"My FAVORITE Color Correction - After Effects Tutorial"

Today I will show you how to make my favorite color correction. Yo, it's Povikas here, and yeah guys, today I will be leaking the sauce on how I make my favorite color correction. I've used a similar color correction to this for a couple of years now, and it's still my favorite. And also, before I leak how I make my favorite color correction, my name is Povikas, and I've been a video editor for actually over 7 years now, and I also own a really crazy video editing website called Povikas.com,
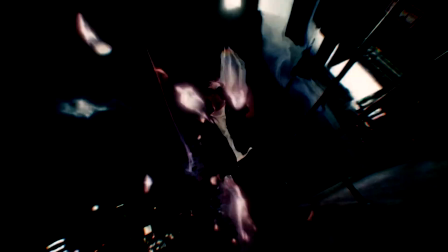[0:31]
which has a bunch of viral presets packs that have helped a bunch of video editors have insane visuals in their crazy edits.
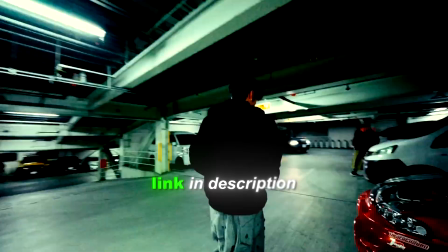[0:39]
I would 100% recommend to check it out, and it will be linked in the description. But anyways, let's begin.
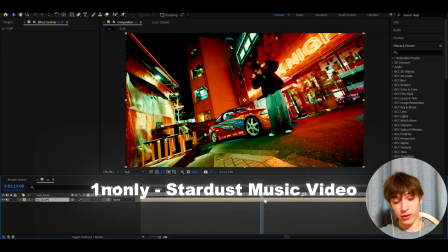[0:46]
Alright guys, so here I have a clip of One and Only from his Stardust music video, and I absolutely love this music video,
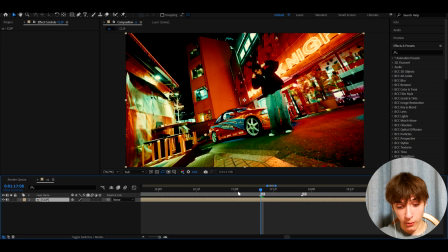[0:51]
but one thing I have noticed about this music video is it doesn't have the best color correction,
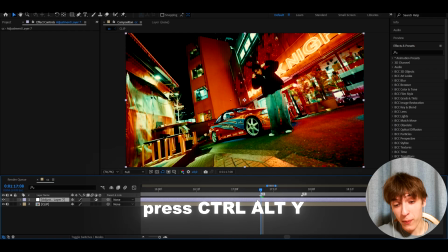[0:56]
and that's why we can press Ctrl+Y and make my favorite color correction on top of this video.
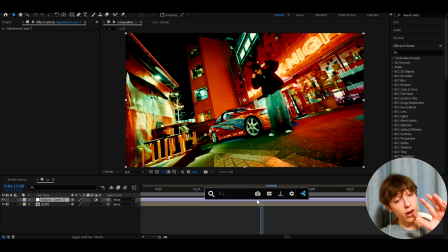[1:01]
So the first effect we can add, which is very optional by the way, but I love this effect. It's S hotspots.
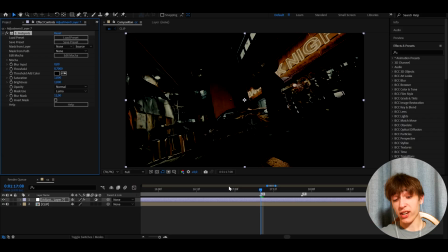[1:08]
Now, my color corrections are usually a bit more edgy slash cinematic, so that's why I like to add S hotspots.
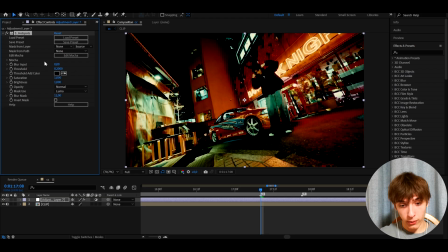[1:16]
And I like to make the threshold something like 0.2 a lot of the times, but for this time, let's just make it a bit higher, because for these clips it can actually be higher,
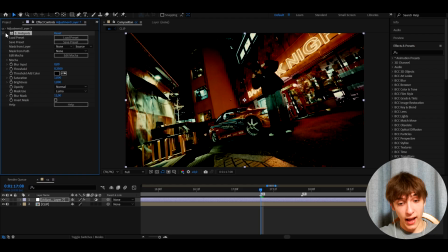[1:24]
so I'll make it to 0.35. Now keep in mind, you cannot even add this effect. It's just an effect to make it all darker and edgier. I mean, as you can see, it looks really, really cool. And now we can add an effect called sharpen, which is really important for color corrections. It makes the colors pop more. And I like to make the sharpen amount somewhere from 15 to 50.
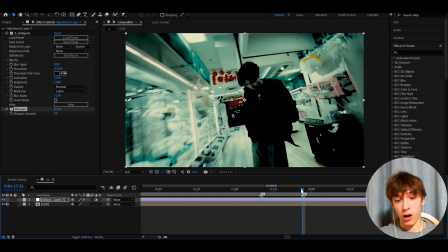[1:43]
So I'll make it to 50, actually, I'll make it the max. And as you can see, that pops a lot. Like look, before and after, it pops a bunch.
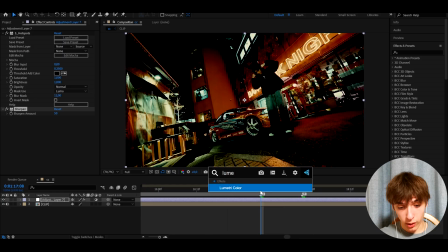[1:49]
And now we can add lumetri color, which is one of the effects that a lot of color corrections have. And let's go to basic correction. And here I'm not gonna change much. I'll make the temperature to -5. I like to have it a bit colder. And I'll increase the exposure literally to 0.1. Very tiny increase.
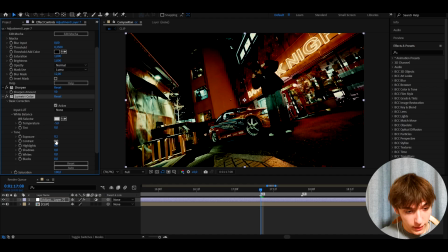[2:06]
Well, you can increase it a bit more if your clips are too dark, but you know, do what you want. And here, I like to make this contrast from 40 to like even 100. So let's make it to 40. As you can see, this darkens it out kind of like, and I sometimes like to make it even like this high.
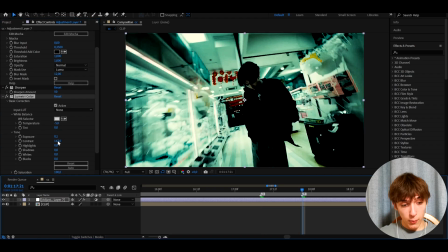[2:20]
So just keep it in mind, like you need to test it out a bit, but if you keep it at 40, it will look like this.
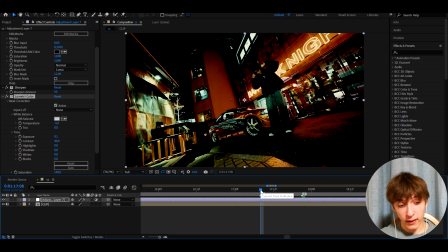[2:25]
So I sometimes drag it to even like 150. Just keep in mind that color corrections will not always just have these settings. You will always have to change them a little bit depending on what your needs are. And here, if you want, I'm not gonna do this, but if you want, you can make the highlights a bit lower to make it even more edgier.
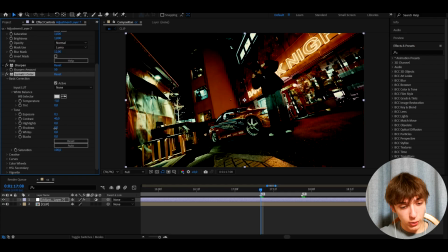[2:42]
But let's just not do that. And you can also make the shadows lower to make it edgier as well. But, you know, yeah, let's just not do it right now. But you can do it. All right, and now let's add an optional effect, which is CC Vignette. And here I like to make an amount from 20 to 75. So I'll make it to 70.
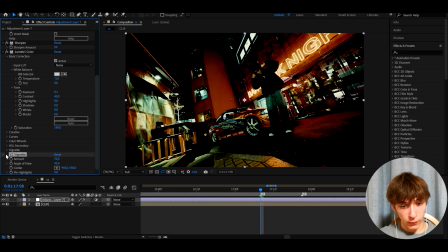[2:59]
Now, CC Vignette just basically darkens the edges, as you can see. If we click before and after, I got a bit edgier, but you can just not add it if you don't want it. And now let's add Deep Glow 2 or Deep Glow 1. Doesn't really matter much which one you add.
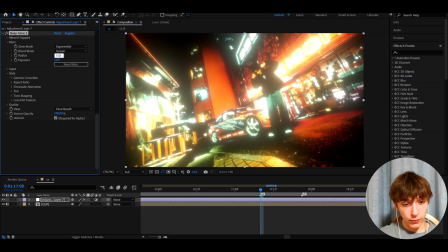[3:13]
And here, I like to make the radius to 750. Let's just be honest, the exposure is way too high. So we need to go to exposure and make it to 0.05 or 0.04. Very depends on what you need. You can sometimes see you make it even higher. But I'll make it to 0.04.
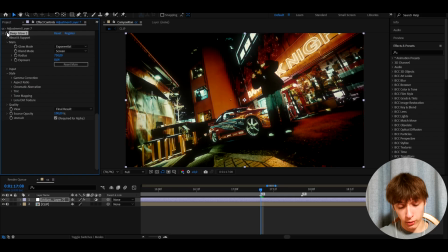[3:30]
And as you can see, Deep Glow 2 is probably one of the most important effects for this color correction, because before and after, I love Deep Glow. It's pretty much a cheat code for color correction. But here I'm not done. I also like to go to input and I like to make the threshold to 50. So as you can see, it just leaves the Deep Glow in a bit of different parts, which looks really cinematic.
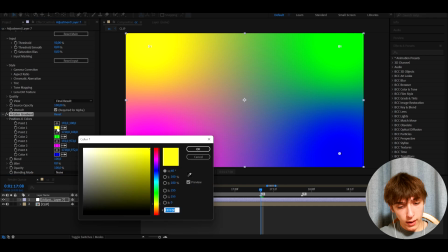[3:49]
Okay, and now let's add four color gradient. And here let's go to color 1, and I like to make this something like this, maybe a bit darker actually.
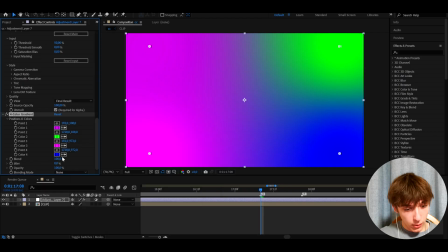[3:58]
Yeah, let's just make it a bit darker like that. And now let's take this point and press on here.
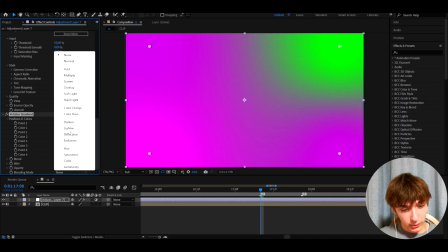[4:04]
Oh yeah, and let's go to blending mode and let's make it to color.